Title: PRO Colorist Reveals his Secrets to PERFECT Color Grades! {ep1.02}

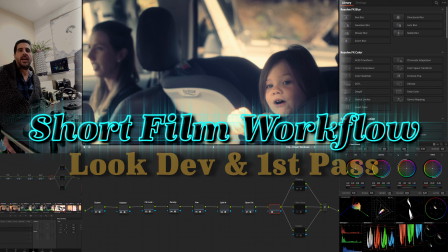[0:01]
Hey, welcome back to Happy Little Note Trees. We're just continuing along on this full workflow color grading project.
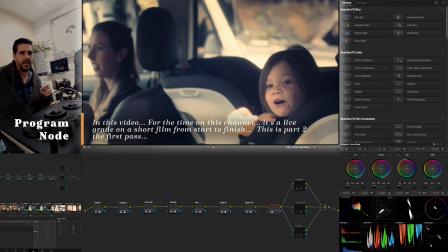[0:08]
If you're watching on the Shorts feed, it's gonna rapid fire quick in the next minute or so. So hit the link below to hop over to the main one to watch me just kind of work on this short film. If you're coming from the previous video, hey, welcome back. But let's get going.
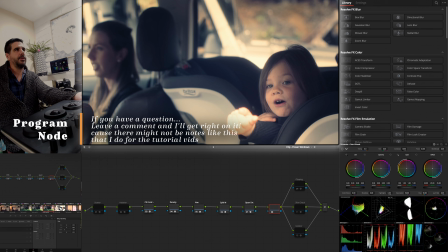[0:27]
So where we left off is we were working on this house. They just got to the car.
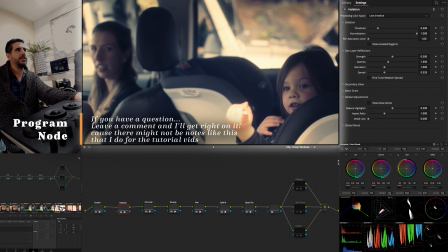[0:31]
We were talking about things like halation and, what I like to do with it and where I like to use it. And it was just kind of banal and boring.
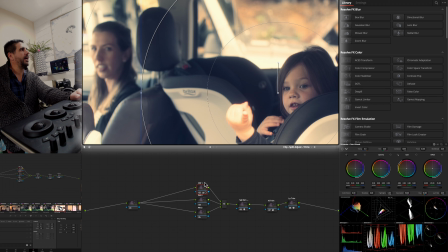[0:43]
And we put on a power window to kind of focus in on our actress and actually give her a little shading on the one side of her face.
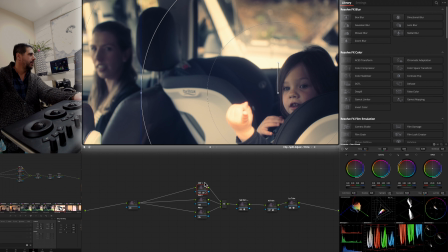[0:52]
So the light is coming in from the one side of her face still. So it was just kind of a nice little way to draw us into what she's pointing at, which is Sibobo.
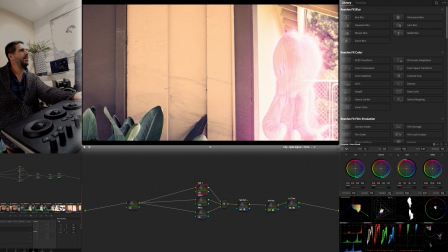[1:04]
Come on now. Anyone loves a little ghosty. It's me. So one of the things that we did, we made some tweaks, and like I said, unless I'm coming back through as a trim to make an adjustment to my look level, when I make big adjustments to here with halation,
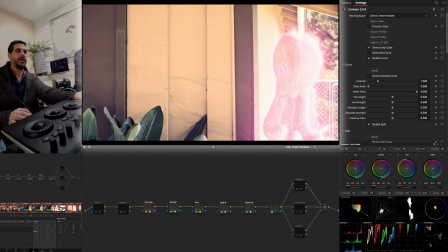[1:24]
bloom, any of that, I'm going to ripple that out to my entire timeline. And you may ask, hey, why don't you just do it on the timeline level? And I would say, because with node layers now, I have the freedom to easily,
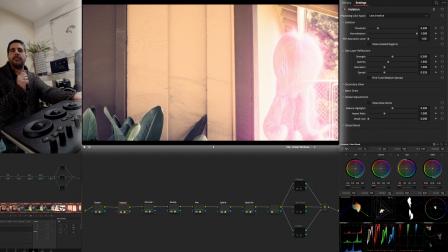[1:41]
it's a lot easier to escape from a look or when something breaks. To have it on your third layer and apply across the board,
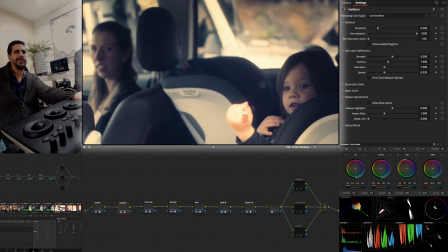[1:51]
and then when you come back on your final pass with a trim and you're like, hey, that halation on this shot is just broken,
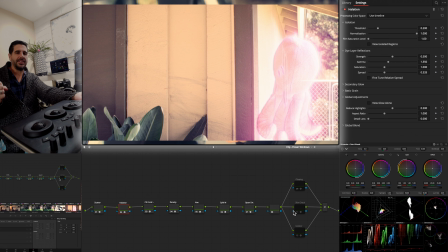[1:58]
if your entire look dev is sitting in the timeline level, that is frustrating and hard to come back. It's almost easier as you're doing the look dev to dial things around and get it sitting the way you want.
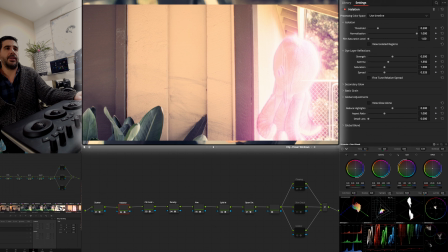[2:14]
If that means making tweaks to shots, like we can go back and revisit what it mean to add halation here.
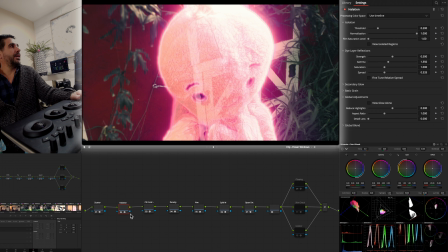[2:19]
You get that nice glow on the hip. Adds a little bit more definition and more lighting to what's going on him.
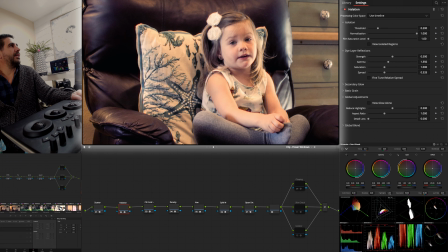[2:27]
And we can check out how it's sitting elsewhere. It is nice little glow to the edge of her face. Just depends. What is to your taste? Like if I came back to the shot and was like, whoa, that halation that I set up before, I can escape it very easy.
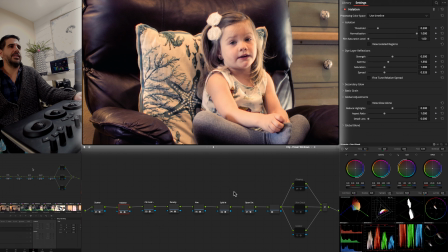[2:42]
Can't do that on the timeline level. And so it's just nice, easy, quick way to kind of just bring things around.
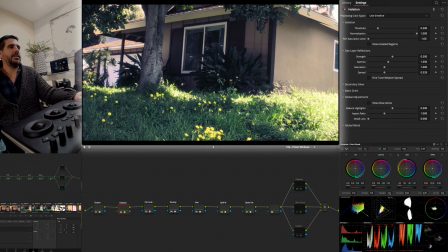[2:51]
So I would say, based on knowing this is where our shot is, this is exceedingly bright.
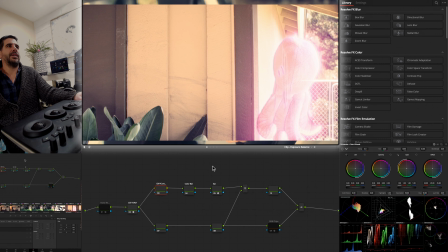[2:59]
And so we're going to have to just dial that back in.
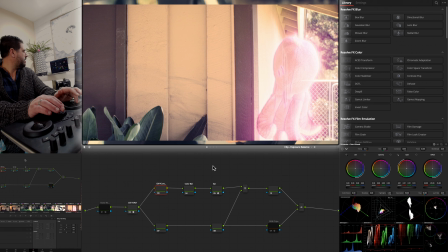[3:02]
We're going to go in here and just start working our exposure node here.
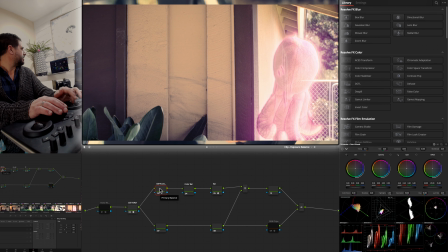[3:12]
Kind of just bring down the high-end exposure, get it back in bounds.
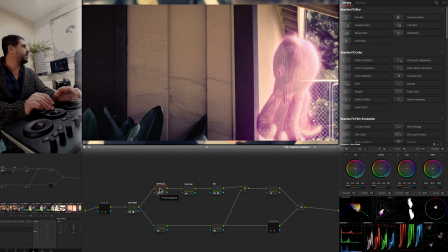[3:17]
I'm going to bring down our gamma and just keep deepening this shot up because it was exceedingly bright. And I'm going to bring up maybe just a notch. Yeah, but we cranked down on that loom.
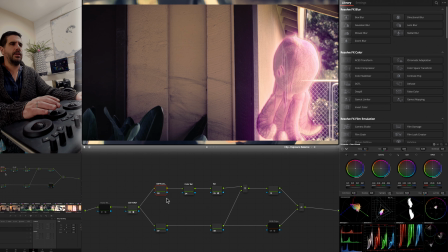[3:33]
Now it feels like we're in this shadowy corner.
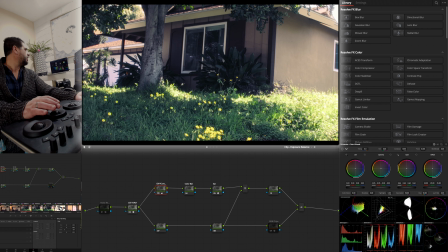[3:39]
Can you see how dark it is in the image? And so when we're coming back, having watched that, this would be very bright.
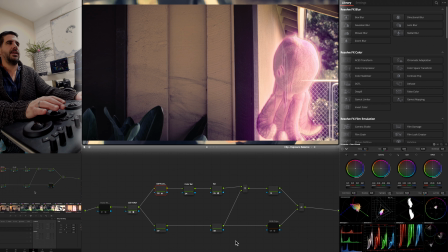[3:49]
So it doesn't need to be perfect because we're never going to go back to that wide shot again. It just needs to be slightly close compared to what it was,
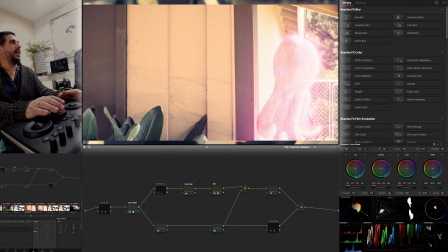[4:00]
which felt like all of a sudden this was shot at a different point in time of day, and so the lighting is way different.